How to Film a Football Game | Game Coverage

I like to get that and I want to miss that shot because i think it's a good transition from your pre-game scene in your edit to
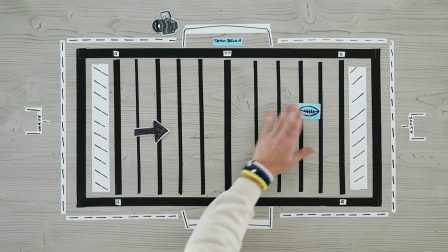(3:50)
your game action highlight so boom they kick the ball downfield all right our team receives it whatever yard line they get tackled on you know i'm
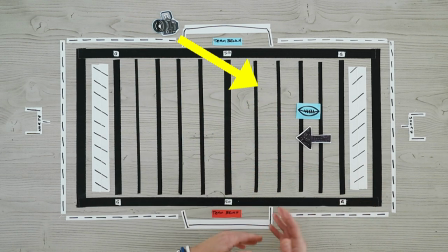(3:57)
going to film that play it could be a touch back whatever the case might be but if our team happens to run it back for a touchdown
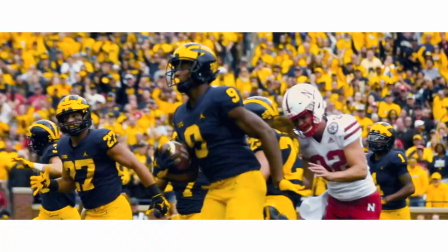(4:03)
i'm in a great spot here all right where i'm at a good angle and i'm close to that rather than going down here on the receiving end okay and if they run it down for a touchdown i don't have the best angle for that. Once our special teams gets off the field and O and D is coming on the field, I'll have the time to run with my high hat down here. And now we have our offense on the field. Let's say we're on the 20. All right, so here's the ball and we are team A going this way. Now, first thing I want to mention is you got to know what your quarterback's hand is. Is he right or left-handed? If the quarterback was to drop back for a pass, he's going to open up to my camera right here. So when the quarterback opens up after the hike, we want to be on this side because you you can get the best shots in seeing his face, his eyes downfield, and you got a good look at a good throwing motion. You like that? Is that a good throwing motion? Looks like a first down. That, you know, you get it, anyway. If our quarterback is a lefty, then we're gonna be doing a lot of running because again, our team bench is on that side of the field. If he is a lefty, I would be going all the way over here. Everything else that I'm gonna talk about applies the same way, but we need to be on the open side.
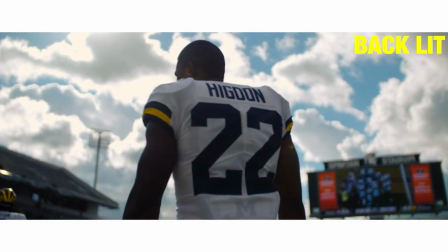(5:09)
If you shoot opposite of the sun, you're gonna have some good backlight which can look very cinematic. The players would be more of a silhouette at 12 noon or 1 o'clock game but we need to be on the side that the quarterback is on.
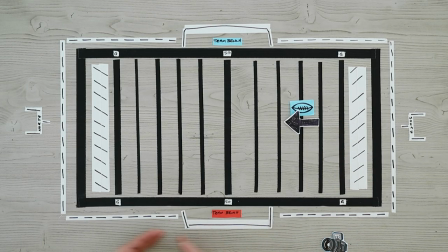(5:20)
If he's a lefty I'm gonna have to run over here and then guess what as we work down as a touchdown I'm gonna have to run all the way over to the team bench.
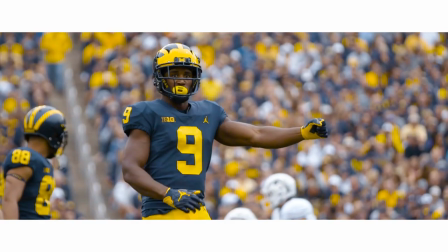(5:27)
So I'm gonna be five yards behind and priority number one is b-roll. High speed,
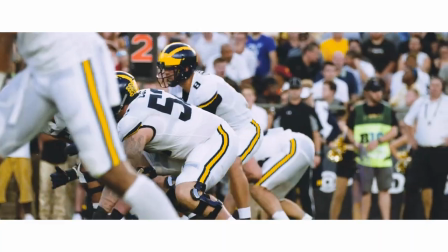(5:32)
high frame rate shots that I can use in my edit or if I'm giving my footage of someone to
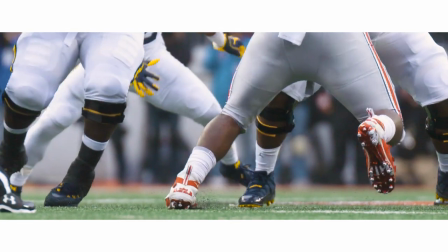(5:38)
edit they're gonna appreciate those b-roll high-speed shots that they can use as cutaways.
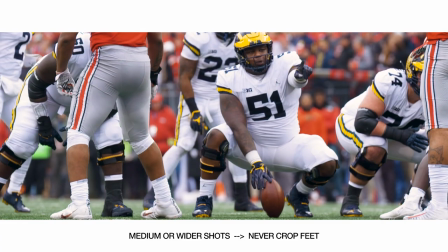(5:43)
You might be asking why are you starting with b-roll because I don't want to be in the fourth quarter with five minutes or less to go in the game and the score is 14 to 14 and I need to be capturing the game-winning drive. I don't want to be worrying if I have enough b-roll for my edit later. So we need to be thinking ahead when it's zero to zero and my team throws a bomb and I miss it because I'm focusing on b-roll.
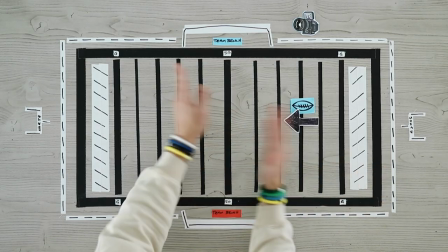(6:07)
I'm willing to gamble and take that chance. All right as our team moves up to midfield, let's say roughly the 50.
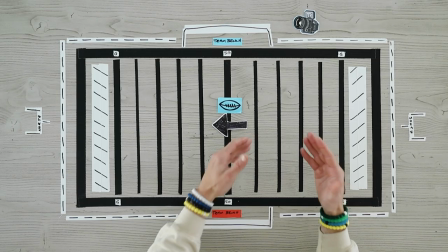(6:13)
As they go up, I'm staying five yards behind the ball roughly. But once they get here, you're going to run into the team bench.
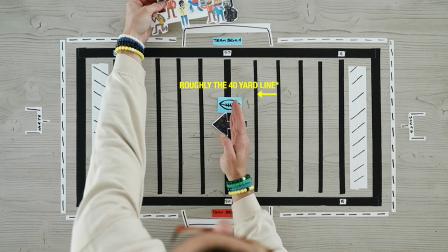(6:18)
Let me grab my beautiful media people here. Once the team gets to midfield, all the media people are going to go down here to set up for the touchdown.
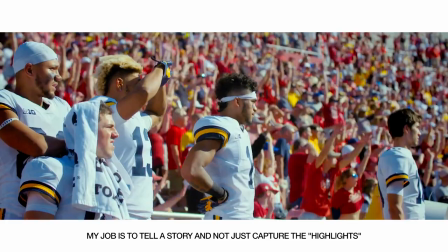(6:27)
My philosophy is I'm going to go behind the team bench for one or two plays. If my team scores a touchdown, it is what it is.
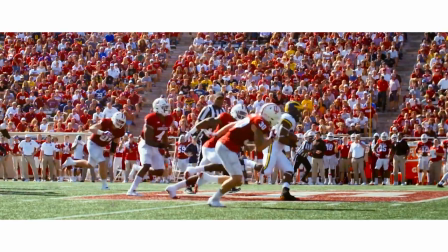(6:33)
So we're moving forward. Let's say our team gets inside the 40, 35-40. At this time, I'm going to move down. So media is going to kind of wrap around and get in this corner here. I'm going to go about eight to 10 yards deep in the end zone, which is pretty much the back corner.
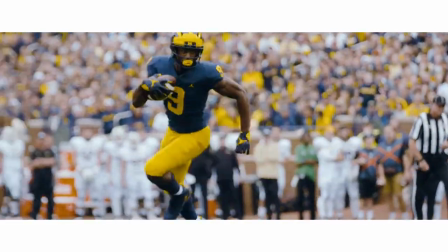(6:48)
Basically setting up for that touchdown that comes in this corner of the end zone. My priority number one is still B-roll.
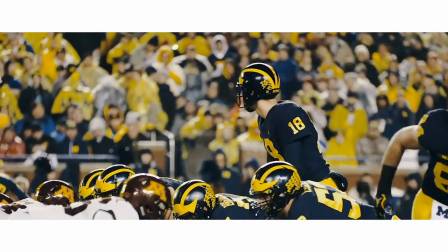(6:54)
Up until they snap the ball, I'm filming as much B-roll as I want. I'm shooting high speed, high frame rate, so I can get wide receiver gloves.
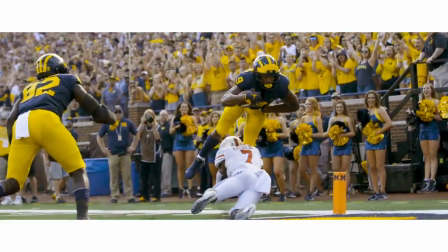(7:01)
I can get their feet.
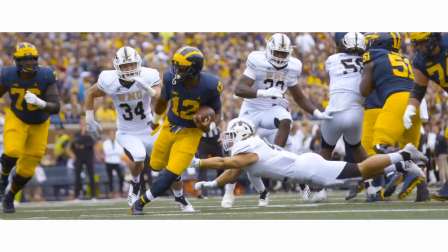(7:02)
Now I'm gonna do this more down here compared to earlier in the game because there is a potential touchdown now because they're pretty close to the end zone.
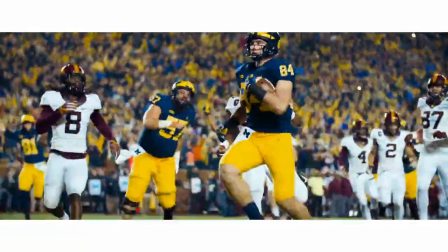(7:11)
But here I wanna set up where I can get B-roll priority one and potential touchdown play.
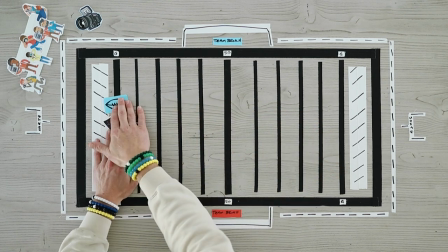(7:16)
All right, let's say our team scores a touchdown, for example, right? Touchdown, boom, I capture it, great shot.
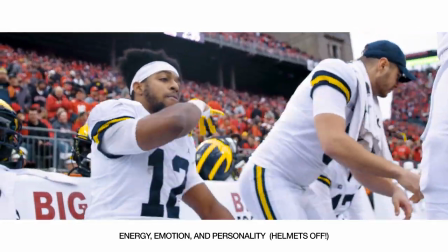(7:21)
And I'm basically gonna follow these players off the field. Again, if I have team access to the bench, I'm gonna go in there.
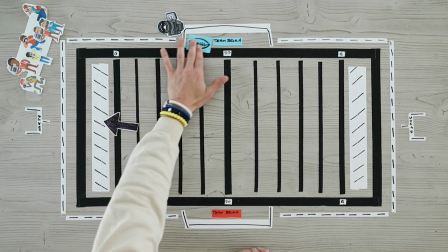(7:27)
If we don't, which a lot of people don't, I'm gonna get as close as I can And I'm waiting for the players to celebrate with each other,
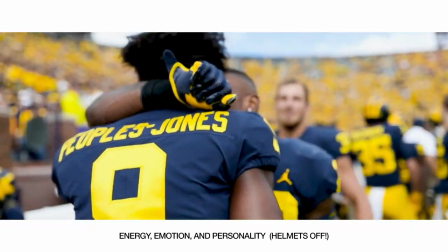(7:34)
dap up, take their helmet off, show emotion, personality, and I'm gonna stick in there for like one to two seconds.
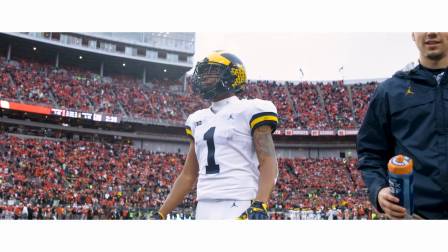(7:40)
Yo, I got the good shot. Let's go because special teams are gonna come on the field for the kickoff and I want to be ready to shoot for that.
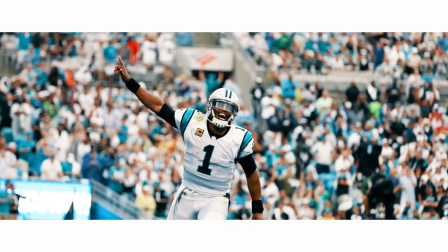(7:46)
You know, I got a quick release plate on my hi-hat. I'll just pop it off and I'll run with it or I'll just carry the hi-hat.